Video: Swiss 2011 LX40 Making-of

But from there, we've done the film titles for his film, The Kite Runner, as well as Quantum of Solace, and we did a bunch of graphic work within the Bond film as well.
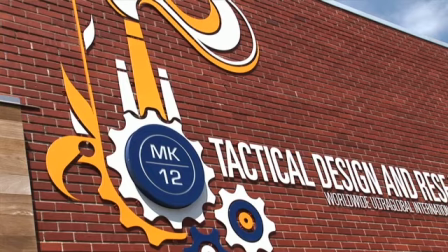(8:49)
The way that we're set up as a company is we're a collective of kind designers and filmmakers. We work more or less communally, so everybody takes a little bit and a little piece of it.
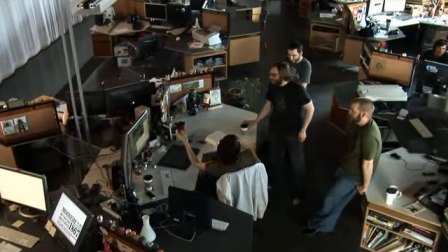(8:56)
So we're here directing the creative side of this, but then at the same time we'll be the guys going back and doing some of the actual work as well and
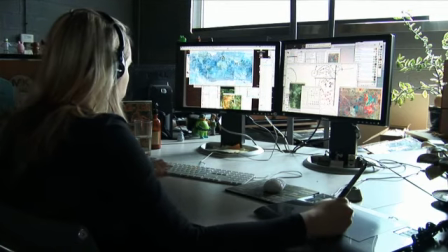(9:05)
that'll be divided up evenly amongst different artists of the studio everybody's welcome to contribute and everybody's welcome to pitch in ideas and just
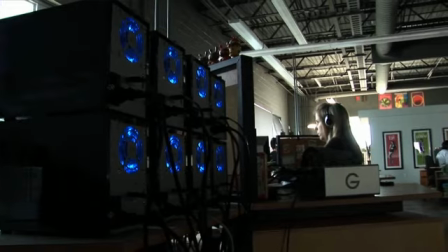(9:12)
through the strength of the group i think is where we really find the core of the piece that we're working on yeah it's an organic process
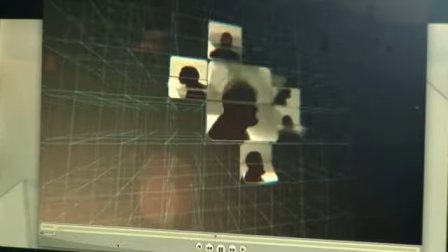(9:27)
we're just up day and night working on this it's a very quick post-production schedule We've just been slowly building an
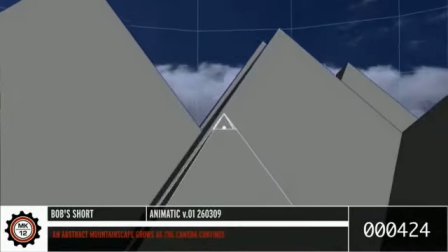(9:34)
interesting kind of abstract story narrative that kind of plays off of the emotional tone and,
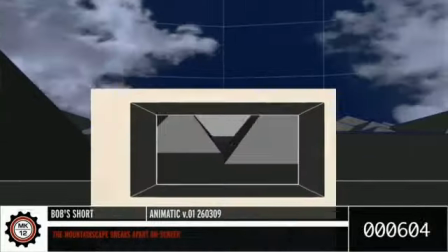(9:41)
you know, certain devices within the script. Trying to visualize what Mark is, you know, trying to say.
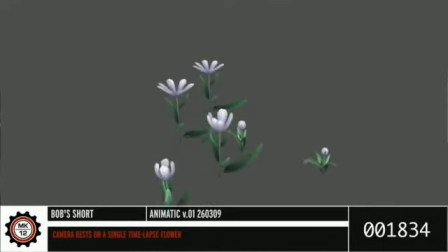(9:48)
The Mountain Escape for us is our way of visually illustrating Mark's inner mind space, if you will.
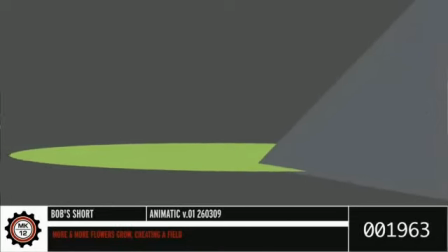(9:55)
I mean, the piece that we're working on is a very personal piece of writing for Mark.
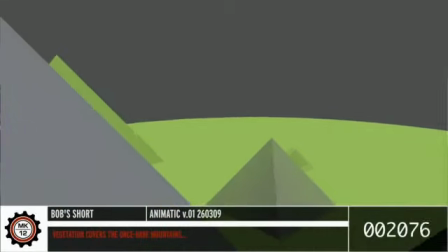(9:59)
So what we try to do is figure out an interesting visual way of illustrating that.
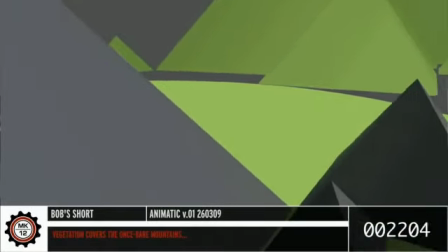(10:04)
So we settled on this mountain scape, which in a way doubles for the Swiss Alps, which we thought was appropriate.
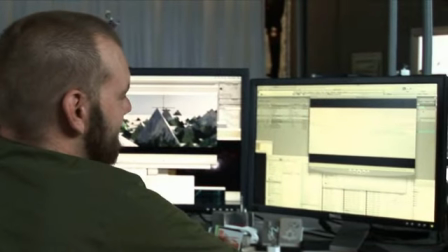(10:09)
So we're starting off the piece with this fairly dry,
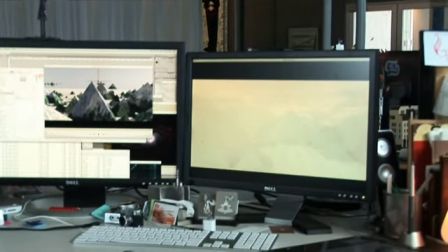(10:13)
bland mountain scape that's made up entirely of just black and white outlines,
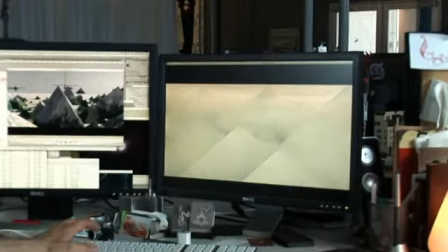(10:21)
adding in a little bit of atmospherics and stuff like that. But for the most part, it's a blank canvas. And then towards the end of the piece, we start to add in a little bit more color.
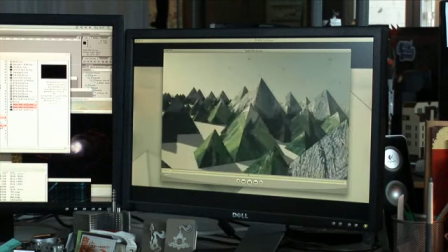(10:28)
They still have the same shape and overall geometry as the original mountains,
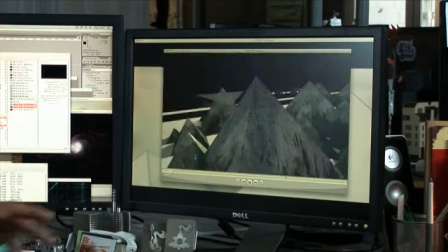(10:35)
but this time when we return to them, they've got a little bit more life and a little bit more vibrancy to them.
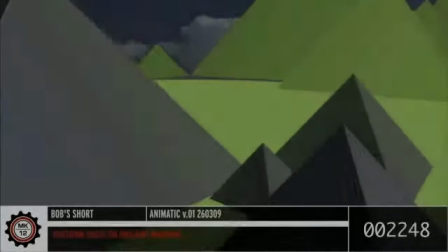(10:42) Like the caterpillar becomes the butterfly.
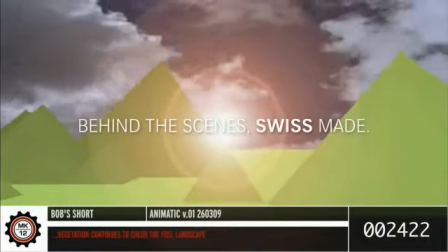(10:49) Don't you wish you could fly? I do.